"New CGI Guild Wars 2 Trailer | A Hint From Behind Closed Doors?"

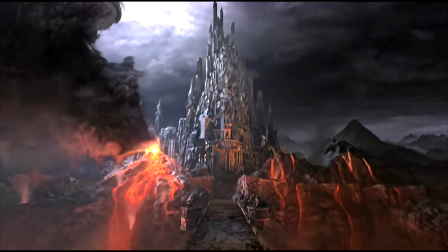It reminds me a lot of the original Prophecies trailer in that way,
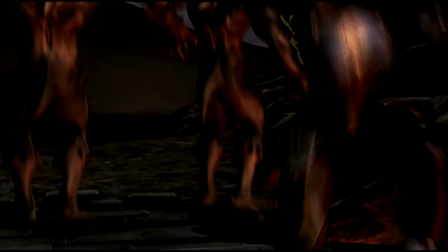that the stuff depicted is generic representations of story that doesn't actually happen.
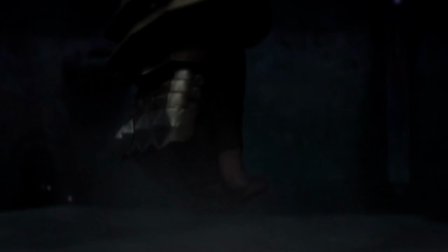Obviously, the faction CGI trailer from Guild Wars 1 was the complete opposite and really much loved for that, but very often ArenaNet have done stuff like this.
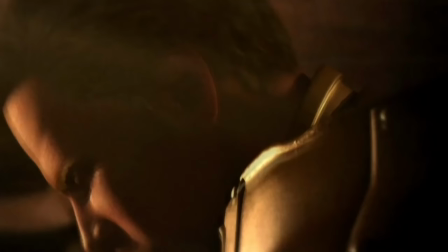There's also the really rarely seen old Korean adverts for Guild Wars 1 featuring the White Mantle looking characters,
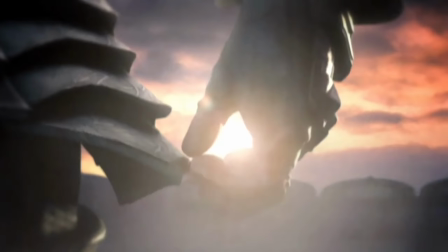but not actually depicting a serious thing in lore.
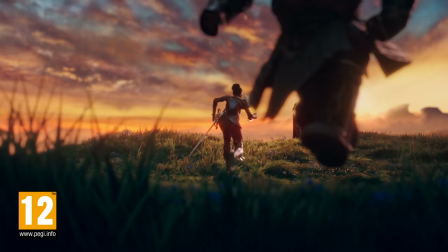This is just some NPCs of the 5 playable races we know gathering in a field, facing off against something that looks cool.
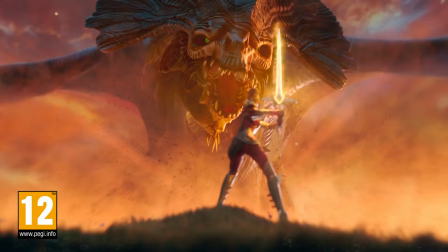They happen to have picked a nice generic Wyvern, probably because the image of a draconic Wyvern is something that will resonate with anyone,
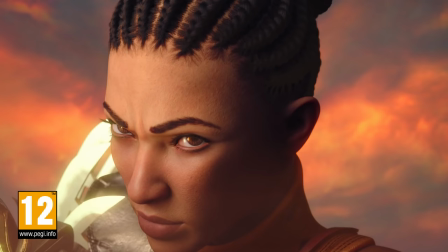no matter how casual of a fantasy fan they are.
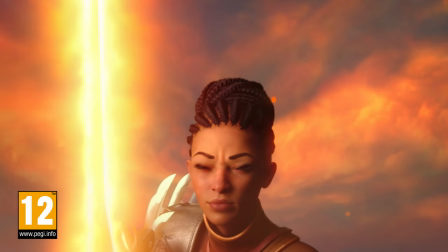If they did something more specific, like an Oakheart, yeah, I'd love to see an oak heart in CGI as a Guild Wars nerd,
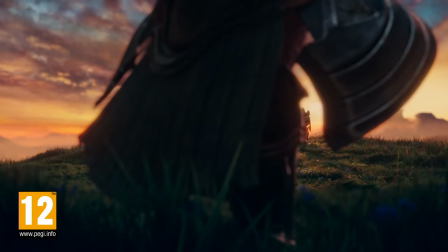but people browsing YouTube late at night that are thrown this advert won't necessarily have that reaction.
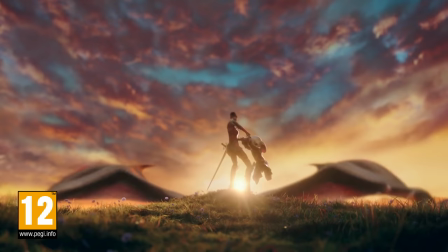Better to just throw a dragon in there, which might be why, for what it's worth, Guild Wars 2 is all about fighting dragons in the first place.
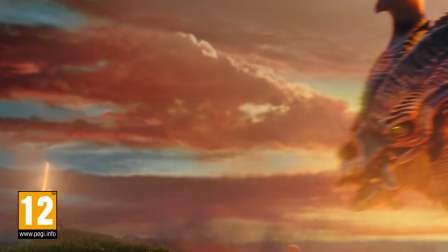It's a really easily marketable concept. Don't make the enemy specifically undeady, such to tie it to Zaitan and feel out of date.
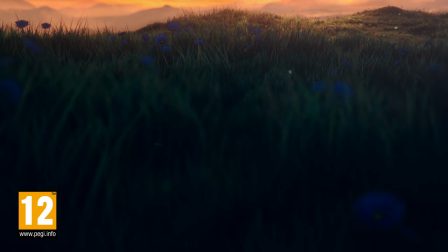Don't make it specifically planty and tie it to Morgemoth. Don't make it specifically branded and tie it to current stories.
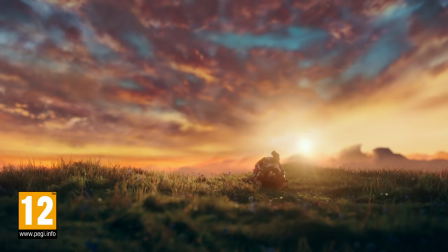This trailer will last and generally represent Guild Wars 2 for all ages, because that's what they picked.
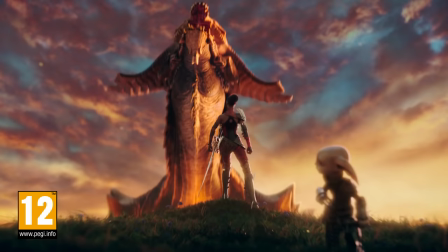But more to this point that this is supposed to represent Guild Wars in general, well, it is strange, because let's talk about the elephant in the room.
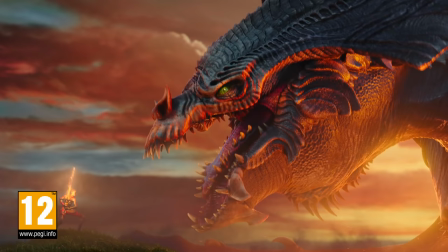The art style is super funky, isn't it?
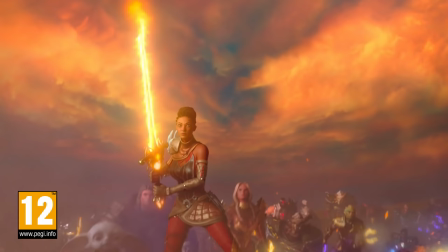This is really cartoony and really seeming to be pandering to a different demo, and I get that.
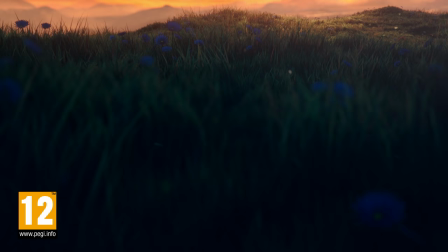You probably do want to attract the children, frankly.
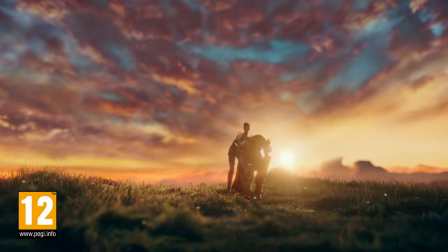This is super cartoony and juvenile focused, it seems, to start playing the game and to get invested in it and start enjoying it and become fans of it when they're quite young.
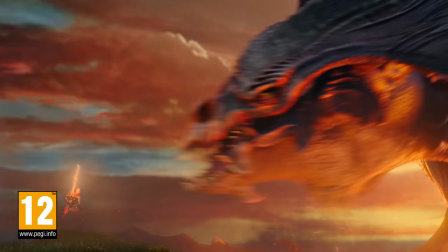So I understand why it has that look and feel, but it feels kind of icky to me to see Guild Wars represented in this way.
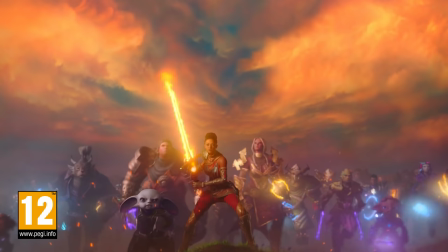Just how obscenely cutesy and gross looking you can make the Asura if you really work on it.
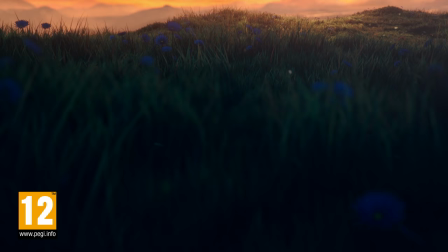And look at how cartoonish and ridiculous the Norn proportions are back there.
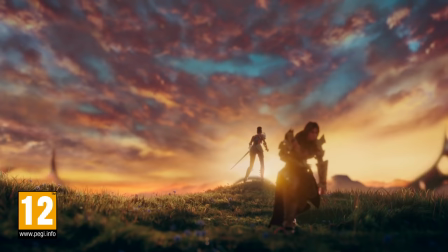It's kind of a fun Elseworld strange mirror universe where ArenaNet went with a totally different aesthetic for the game.
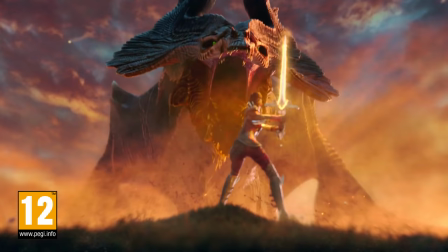The other thing that particularly sickens me, I must say, as a Guild Wars 1 fan,
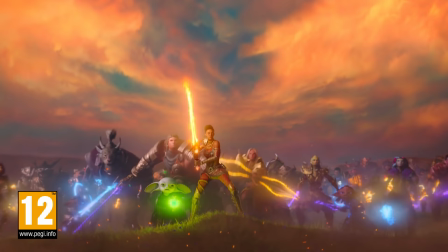is how much they have accentuated the glowy, shiny weapons in everyone's hands.
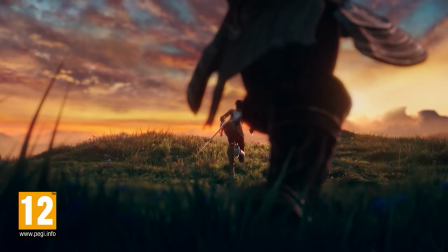Oh dear. So I know it's a bit of Guild Wars 2's reputation now that everything's overly shiny and we have ludicrously big, flashy weapons.
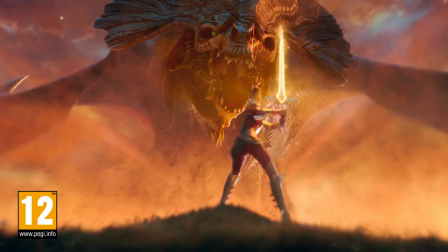Guild Wars 2 definitely went the trend of nearly all MMOs and didn't carve out a unique special identity for itself in this regard.
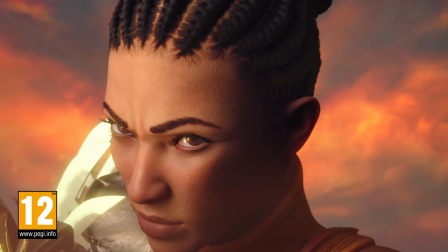But for Guild Wars 1, it did. We did have really lo-fi, super realistic, boring, shall we say, looking weapons, and it was something the community was proud of.
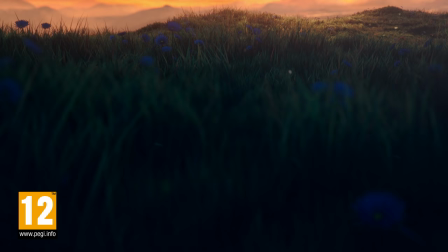And it's something that ArenaNet assured us in the early days of Guild Wars 2 would never happen to the franchise.
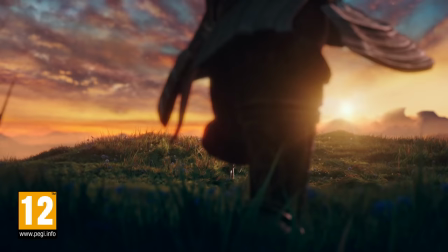It would never get too shiny.
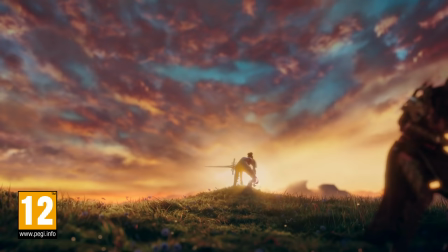And now one of the defining points of the aesthetic of this trailer to advertise the game and get more people in is blatantly showing off,
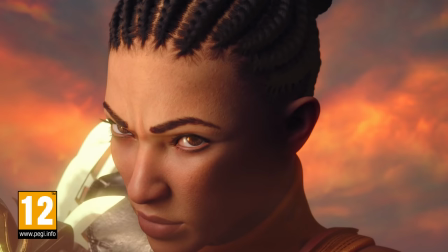implicitly, hey, look at the shinies you can collect. Look at how shiny these things are.
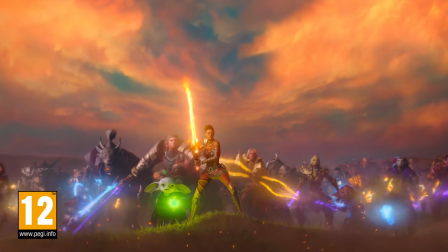They're all the colors of the rainbow. Come get some shiny weapons. Guild Wars 2. Pretty sad, but maybe not too far from the reality.
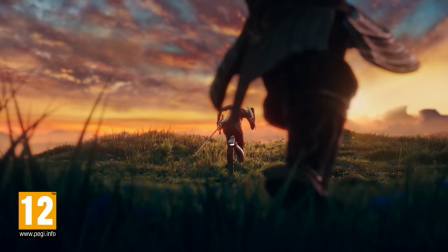As to the other stuff, the general aesthetic being so at odds with the real game, you might argue that's a bad idea,
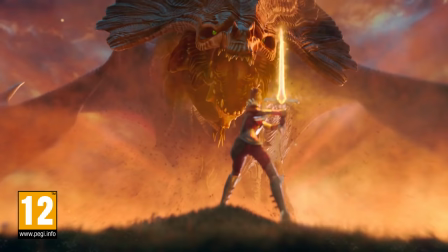that people will somehow be duped once they actually get in and find that the art style is different.
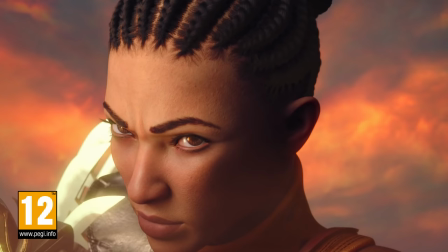But ultimately, I think all CGI cutscenes are making that concession.
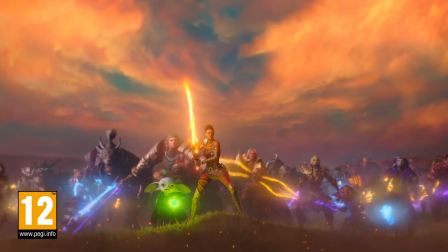All of them are presenting an idealized version of the product they're advertising that the real experience in no way lives up to.
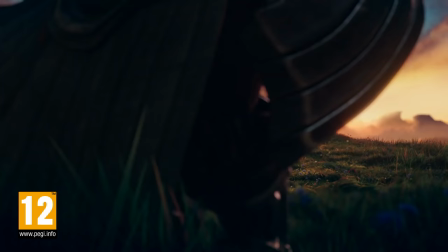Look at the way World of Warcraft does stuff. They have beautiful, incredible CGI trailers depicting important story stuff.
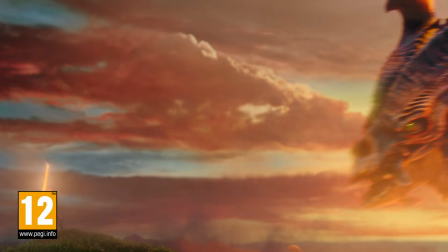That doesn't look like World of Warcraft, but those CGI trailers are enjoyed on their own level, in their own way.
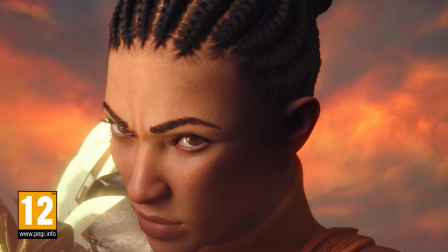And I think that, you know, even if this might not be totally targeted me, I understand why ArenaNet would have done things that way.
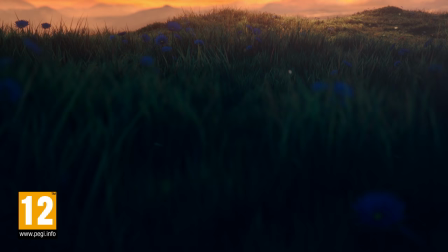On the positive side, it sounds exactly like Guild Wars.